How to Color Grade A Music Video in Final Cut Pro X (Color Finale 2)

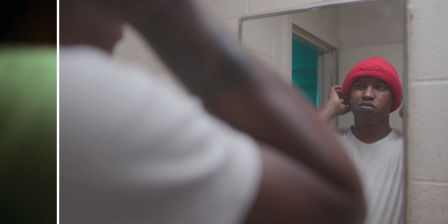And keep in mind too, with this shot, I forgot to mention, this is also not even
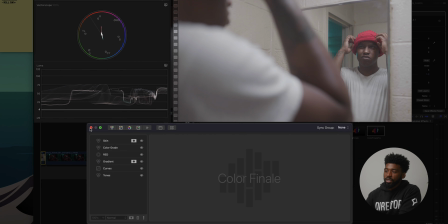like straight out of the camera. This also has a conversion LUT on it as well. So on the C200 and pretty much every other cinema camera,
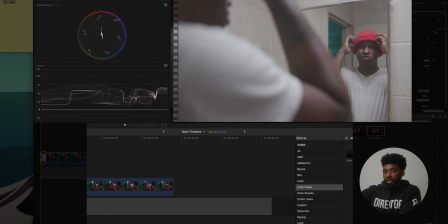Final Cut Pro is gonna read the codec and use the camera that it was shot on, and then it's gonna automatically apply a conversion LUT. So if you wanna look at the shot before it even had a conversion LUT on it, that's what it looks like.
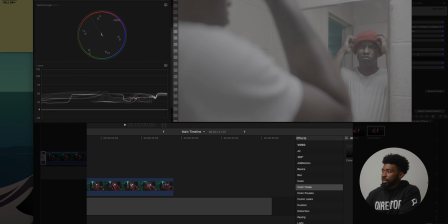That's straight out of the camera. The conversion LUT is just gonna bring it closer to like a Rec 709.
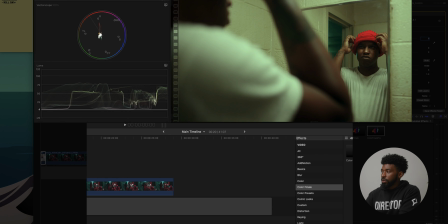And then from there, this is like where I start the color grading, put my grade onto it. So what I'm gonna do for my last touch is I'm gonna add some film emulation. Click on that at the bottom, and then I'm just gonna drop that grain all the way up to like 35 just to add that additional grittiness to the shot. And this grade is pretty much done.
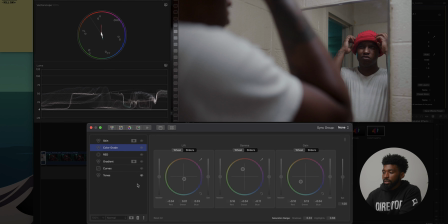So I'm gonna take you layer by layer and show you the before and after, and so you can really look at the things we did to it.
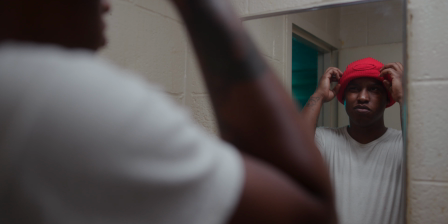So tones, this is shadows, midtones, highlights.
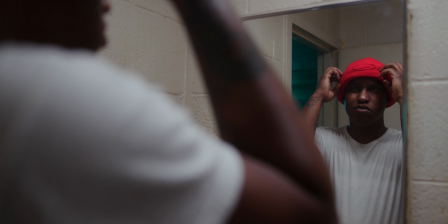We went back in and added a contrast curve just to give it more of a pop, more of like I guess like a contrast pop to it.
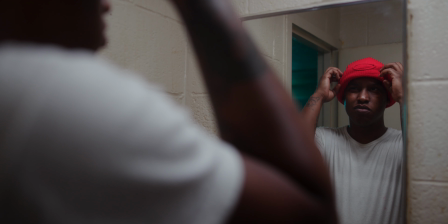Then we added this gradient layer, and this is helping us give more focal to him in the shot. The shot was kind of flat lighting wise without it, and this just gives us more like a viewpoint to what to look at in the
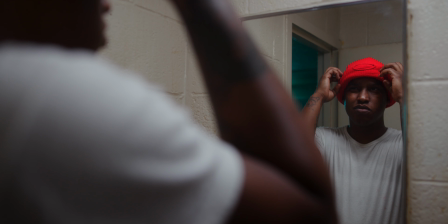shot. From here, we adjusted the red. We met the red pop in this hat. Then we did the color grade, which brought those green tones in the shot,
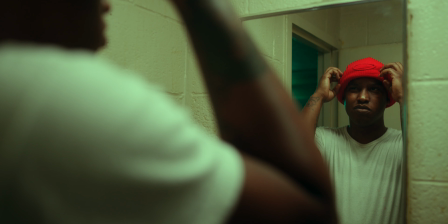and then we went in on another layer and we refined the skin a little bit to add more of those warm tones back in there.
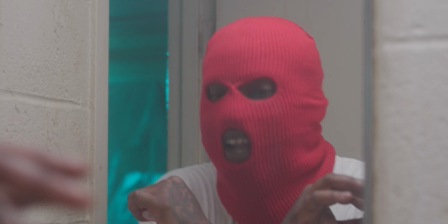So that's the color grade. This is how I color graded the shot in the bathroom. Not done to a T, but this is just like how I would do it if I redid
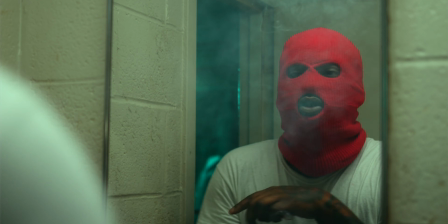it. I would go through and I would do this again for probably like 2 hours if it was for the actual project.
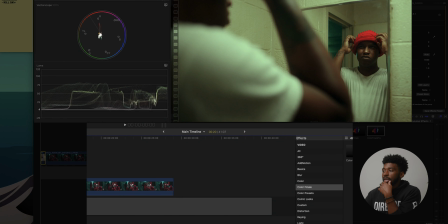Now, another thing that I really like to do when I'm color grading as well is I like to preview what the shot looks like on black and white. The reason for black is I want to make sure my shadows aren't favoring too much color. All right, so what I do is I just adjust my scale to like 80, and then I can see what this looks like on white.
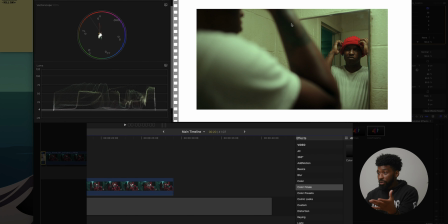I think this looks great on white. This looks dope.
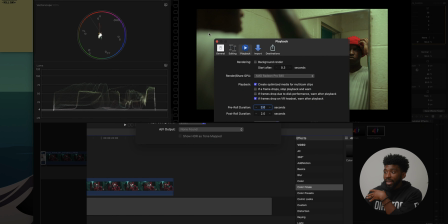And then in Final Cut in the preferences, I can change my player background to black, and then I can see what it looks like on black, which it actually still looks really good on black as well.
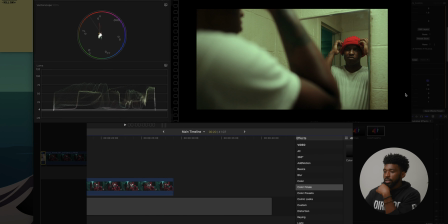So this is a fire color grade, yo. This is dope. All right, so let's get into this next shot.
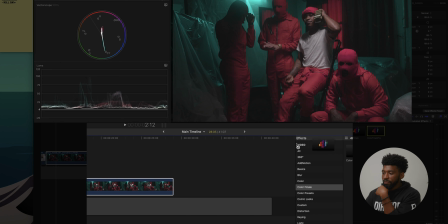The homies in the ski mask. So I'm gonna drop a Color Finale Pro layer on this, and then we'll go and adjust this.
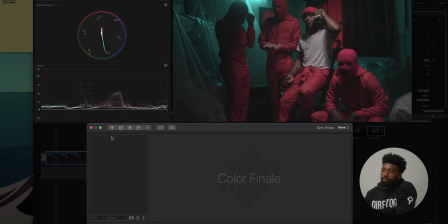Let's do edit layers, hop straight into that. And the first thing I want to do is drop on the color wheels.
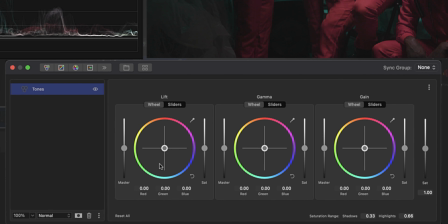I'm gonna rename this tones. And before I even get into this, like just looking at this vector scope, I can tell a lot about this image.
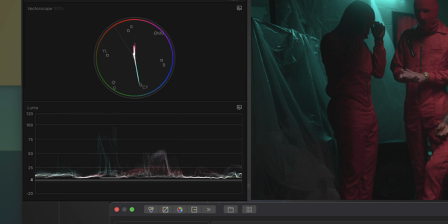I can tell that the blue is really saturated, which isn't necessarily a bad thing, but it's kind of overpowering the image.
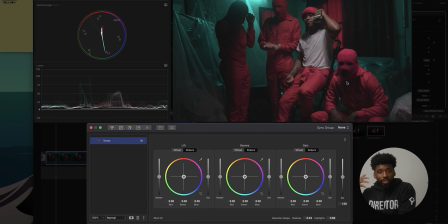The red is supposed to be like the focal. You want the red to pop. Like when I got the outfits, when I did the color design, when I did the color choice, the design for the set, all that, I knew that I wanted the red to pop. So I can already see looking at the vector scope, like this cyan, this blue tone is like really, really popping.
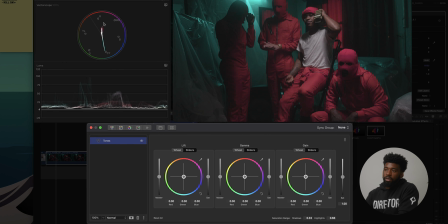And it could also lean more towards this way to get like a better color contrast. But we'll adjust all of that. So let's just adjust our tones first. Again, I'm not really paying attention to the waveform. I'm just going off eye. Just going off eye. That looks good to me.
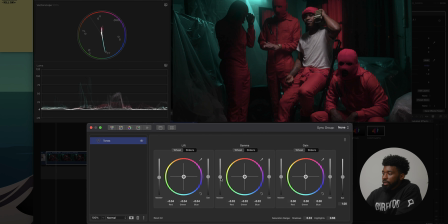I'm gonna drop my midtones down just a tad bit, not too much. Punch my highlights just a little bit. And then from there, I'll bring my midtones down. And I'm gonna just go ahead and add in a lot of my saturation right here.
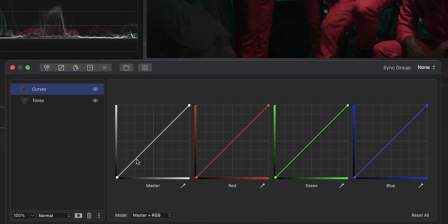Good tone wise, let's drop in the contrast curve. For the contrast curve, I'm gonna drop this joint down just a little bit.
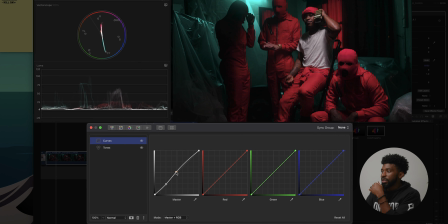And then I'm gonna pop the midtones. So if I drag it this way, you can see the midtones, like the red and also like in the skin is just popping. So I drag that a little bit towards the left, not too much. The shot looks mad like poppy in the highlights. So I'm gonna go to tones and bring those down just a little bit. That looks good.